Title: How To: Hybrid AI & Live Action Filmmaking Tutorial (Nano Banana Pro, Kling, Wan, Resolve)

Hey everyone, welcome back to the Denoise podcast. Joey is out, so today we'll be sharing another fun short film that I made, and here it is.
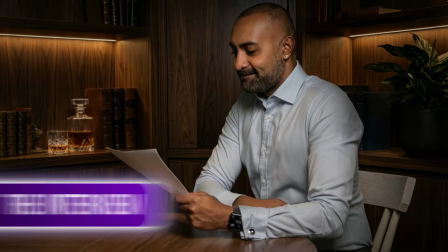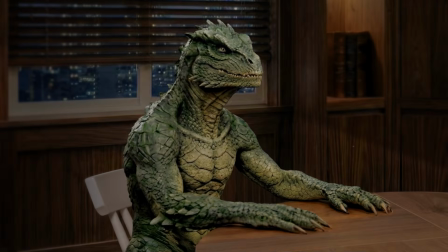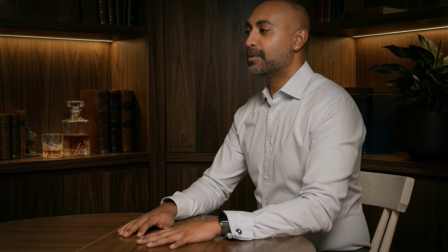22s What do you bring to the table that we already don't have here?
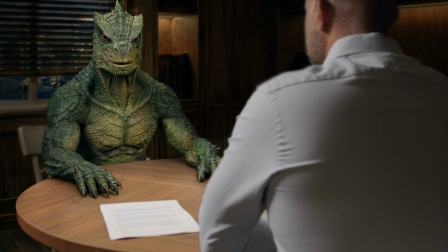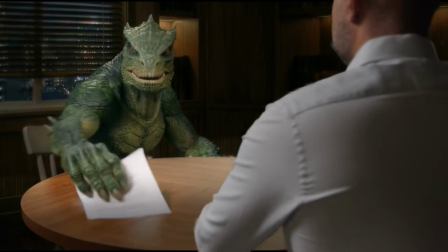Awesome. So let me show you the source behind it and how I set up the multi-camera.
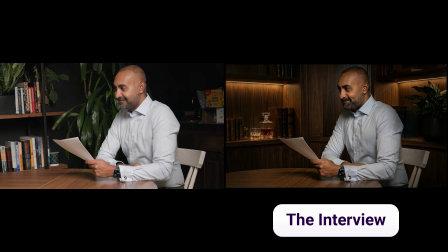43s
So this is a 3/4 view of me in this very table that I'm shooting this video from.
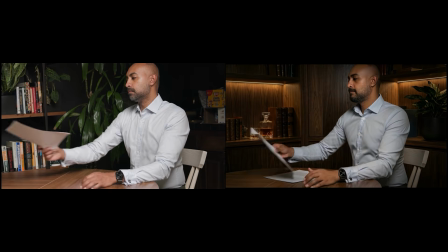49s
A reverse into the creature, back to me for some paper shuffling.
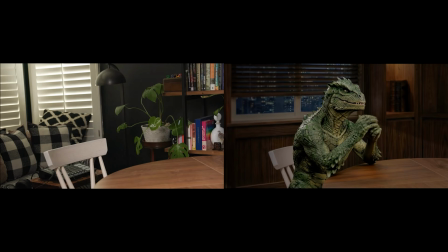55s
Notice the handoff of the paper there. Asking a question.
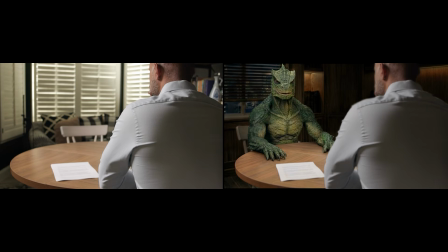62s
And then a reverse over the shoulder shot with both of us on the same frame.
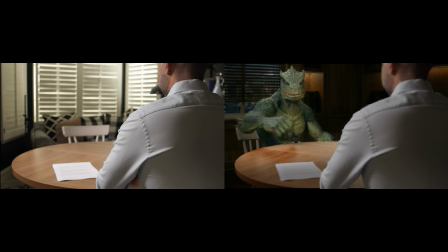67s
Side by side, a seamless transition, and then the final shot. So now that you've seen where the source material originated, a couple of tricks and tips for those of you who are trying to make a hybrid live action, including an animated creature into a live action short. The first tip is ground yourself in reality. And what I mean by that is use a real set, use something tangible and tactile that then you can ground the cameras to. In this case, this round table was my device for that.
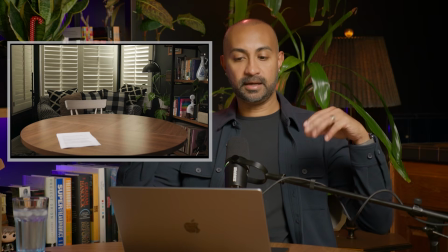100s
This image here, where we have both of us on the same shot, I actually shot it with myself and without myself.
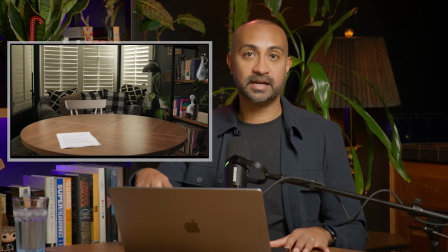107s
And this table is going to ensure that the cameras have the same scale as it goes through generation, and there's something physical and tactile, and the reflections from the table itself is going to help dictate the lighting in those generations, which we're going to get into. So I'm going to walk you through the multi-camera consistency setup that I used, and then the asset generation part, specifically generating the background environment, as well as the different camera angles with the lizard in them. And then finally, we're going to go through the generations themselves. I'll show you a couple of failed generations just for fun. And we're going to correct all of this in DaVinci Resolve. Now, I'm doing a lot more than color correction. I'm actually correcting for lighting mistakes and trying to have seamless, consistent look and feel throughout the whole sequence. So we're going to get into that as well. Before I ended up on the lizard creature, I actually tested a few other creatures.
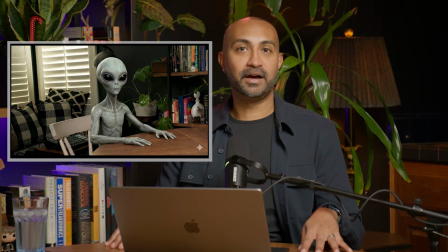161s
You can see an alien here. It just wasn't the right vibe, and I think it would have been a little too distracting. So I went with something more like this.
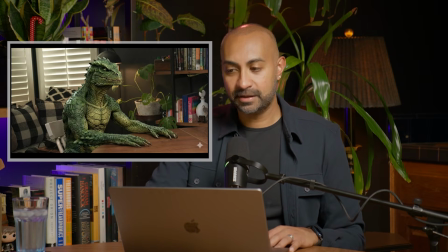170s
And so I started out with an empty chair, as you can see here.
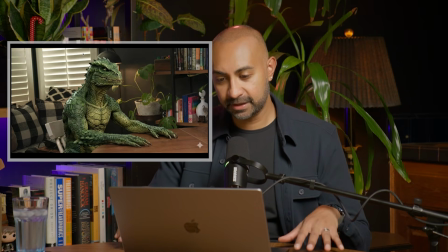175s
And then after a few generations, I was able to get the lizard in there. It's a Nano Banana generation. And once I was happy with the size and placement, the arm registration on the table, I then started to work on the environment. Now, for the environment, I went through a few different iterations. I first tried a futuristic boardroom here.
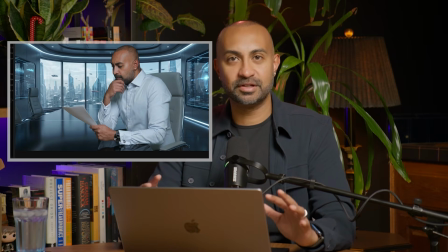197s
As you could see, it was just a little too much. I wanted to emulate a sitcom setup with multiple cameras and not really go for a cinematic film look. So I didn't intentionally add any grain or any vignetting or any halation and all of those things. I wanted to have a very standard sort of broadcast look and feel.
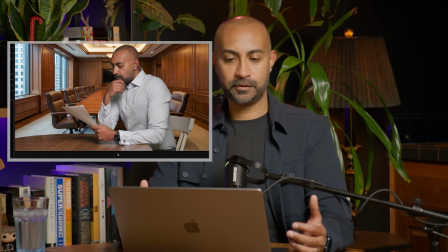215s
I tried a more corporate boardroom here, more traditional one, as you would say. And this is an example of a problem that I find with a lot of image generation editing. Even with Nano Banana Pro, it tends to not recognize spatially where you should be, and it just arbitrarily places you into different environments.
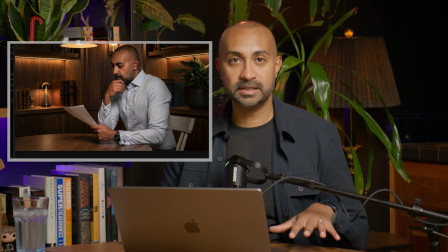235s
After a lot of tries, I finally ended up with this really moody boardroom type thing,
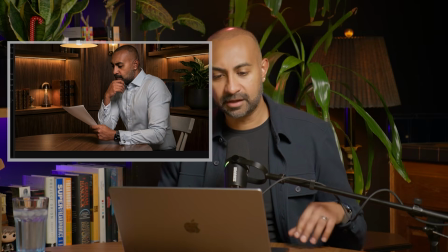241s
a lot of wood paneling, which I love, and a very cozy atmosphere.